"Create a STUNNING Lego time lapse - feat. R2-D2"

Hey there, I'm going to be showing you how to make a Lego time lapse that looks a little something like this.
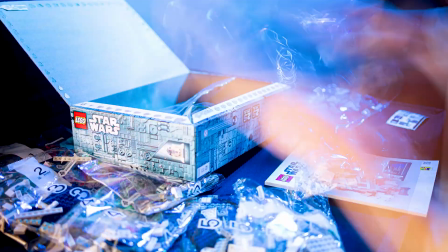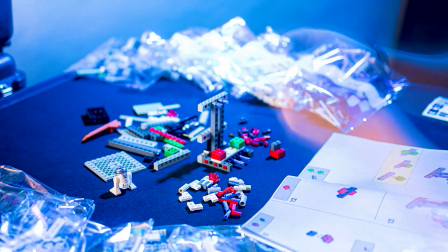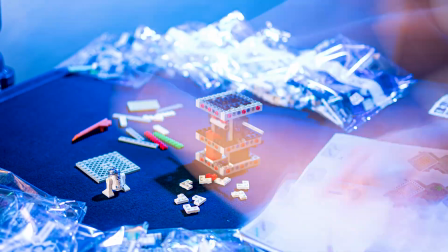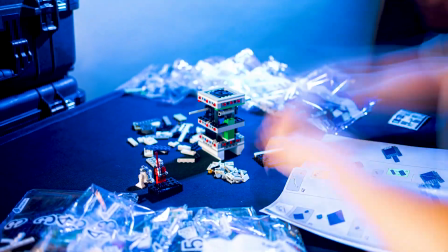So Lego just came out with a brand new R2-D2 Lego Star Wars set, and it looks amazing.
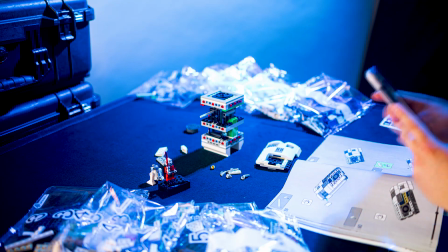The sleek design, down to all the little details, it all looks fabulous.
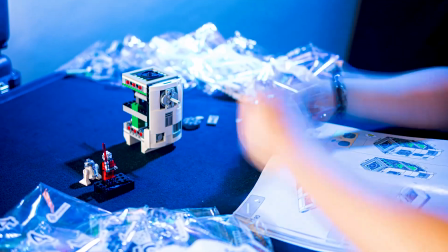Just some fantastic authenticity to the character here. And of course, a nice little minifigure R2-D2 on there.
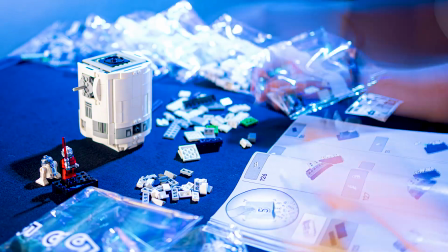I think Lego really knocked it out of the park with this one. Being something of a Lego buff myself, I had to add it to my collection.
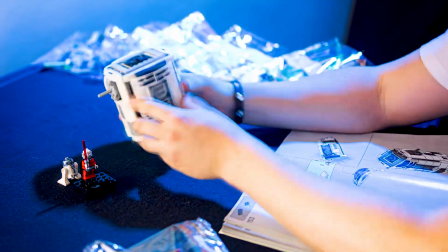I also saw it as the perfect opportunity to show a few tips and best practices for filming something like this.
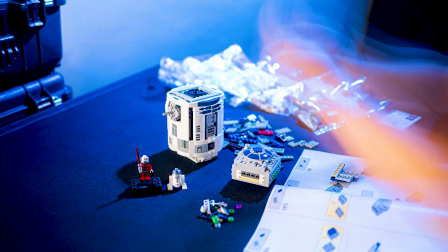Just a few tips and tricks I've learned along the way to make a time lapse like this look really nice.
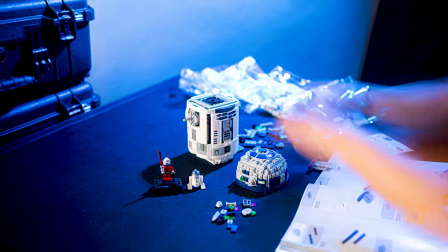Lord knows I'll take any excuse to play with Legos.
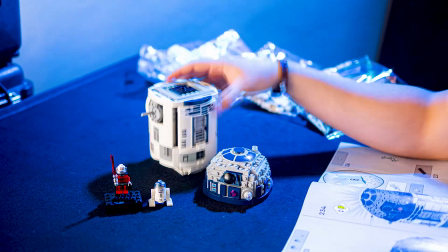So you're going to want to start off by setting up a backdrop that looks nice and complements whatever it is that you're building.
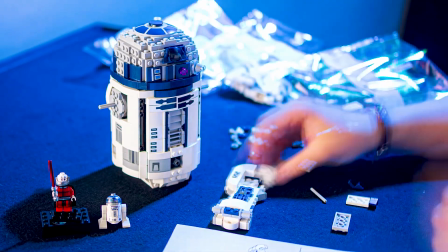In my case, knowing that I was going to feature the iconic little blue droid that we've all come to know and love,
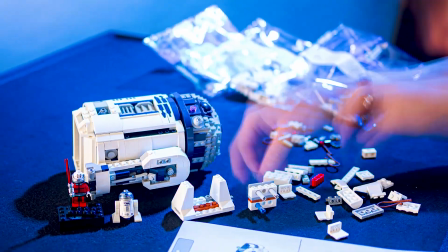I decided to set up some nice dramatic side lighting as well as lean into some of that blue color.
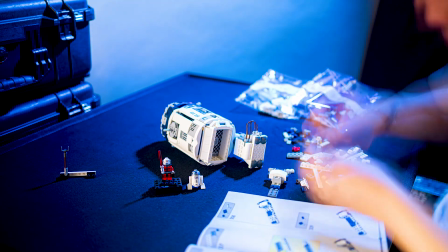I also placed a couple of pelican cases in the background because to me they kind of looked a little bit Star Wars-y.
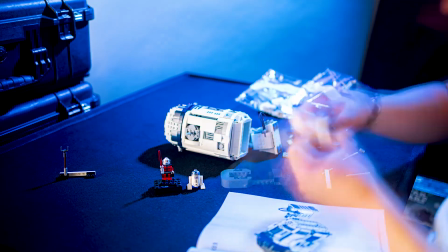Just a little something to fill out the frame just a bit.
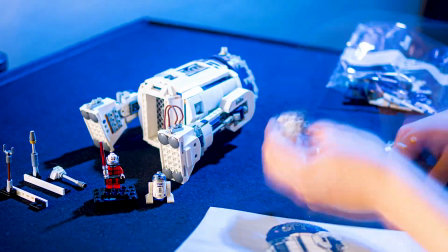There are truly some really nice touches on here, some nice bells and whistles, even some detachable gadgets that you'll recognize from the movies.
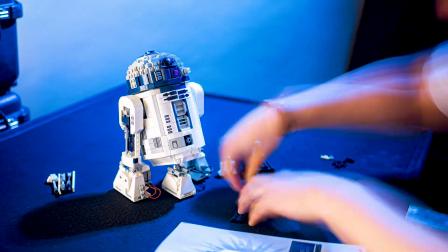So obviously your Lego set is not going to be built out yet, so find something else that you can place as a prop stand-in to frame up your shot. Once you've found a composition that you really like, it's going to be time to dial in the settings of your gear.
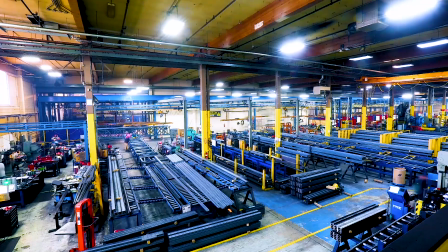So as we're thinking through some camera settings, I have found that generally I like a lot of motion blur in my time lapses.
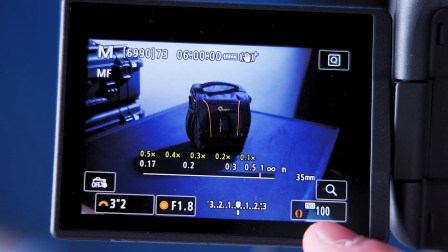So with that, I pull the shutter speed down to a really slow speed, somewhere around 3 seconds. I'm a sucker for that really shallow depth of field look, and so I kept my aperture as open as my lens would allow.
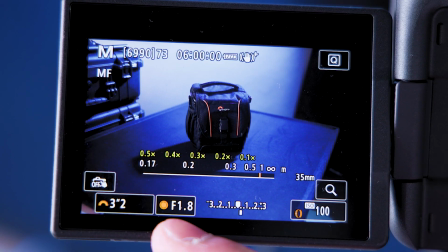That happened to be f1.8, and I've got my ISO all the way down. Now, in order for me to have that really slow shutter speed but also have that shallow depth of field, I actually had to throw an ND filter onto my lens.
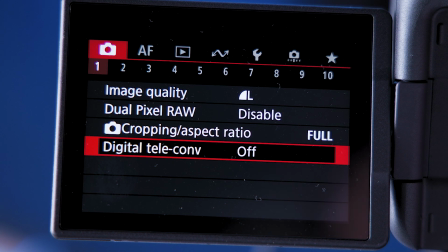And a few more menu items to take into consideration. For starters, make sure you're capturing your stills in a RAW format. This is going to give you by far the most flexibility in your edit. And I like to make sure I'm getting the Jpegs as well, but mostly as a backup.
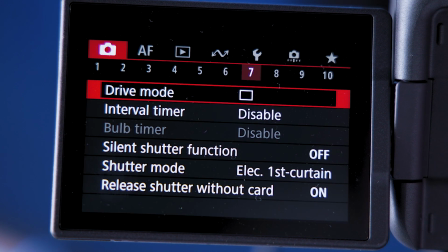Be sure your drive mode is set to single shooting, and I like to make sure that image review is off so it's not going to hinder the interval countdown in any way.
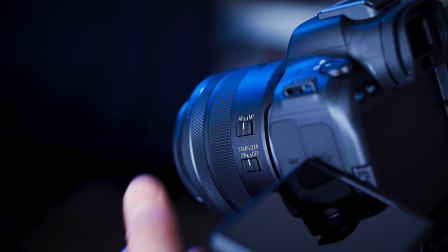In most cases dealing with time-lapse, you're going to want your focus to just stay on manual focus so that it's not jumping around.
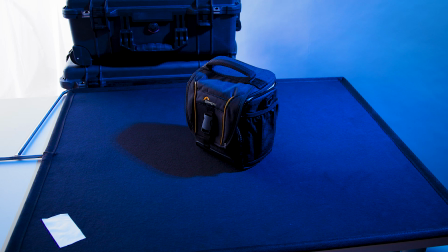When going for that really shallow depth of field look,
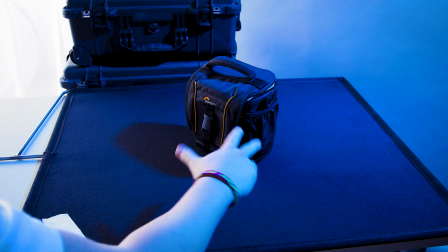it's good practice to take a little mental note of where that precise point of focus is so that as you're going about your build,
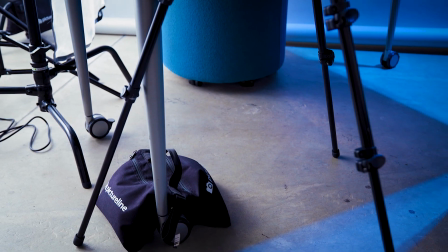you can keep most of the action around there. Find ways to ensure that your tripod is not going to budge too much if it gets bumped. You can keep it secure with a sandbag or otherwise. That 1 extra minute to safeguard your tripod just a little bit goes a long way. Once you're feeling good about your camera settings, then you can dial in your intervalometer.
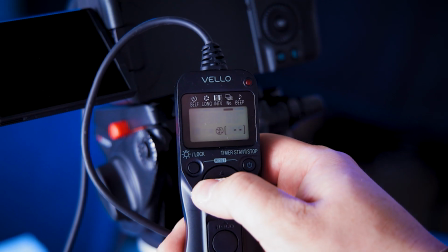So here are the intervalometer settings that I've chosen to go with. Self, 0,
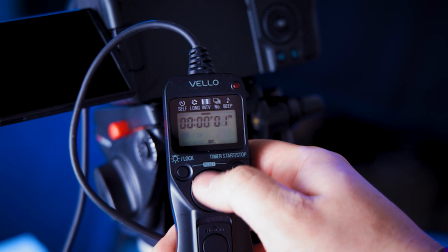long, 0, interval, 4 seconds, number,
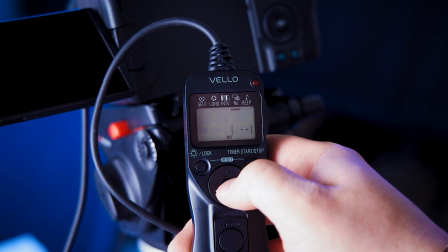continuous, and no sound, no beep. The interval that you set on your intervalometer should be a second or two longer than your exposure time or shutter speed.
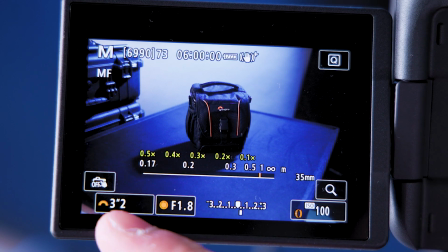So my shutter speed was just over 3 seconds, so I decided to do a 4-second interval.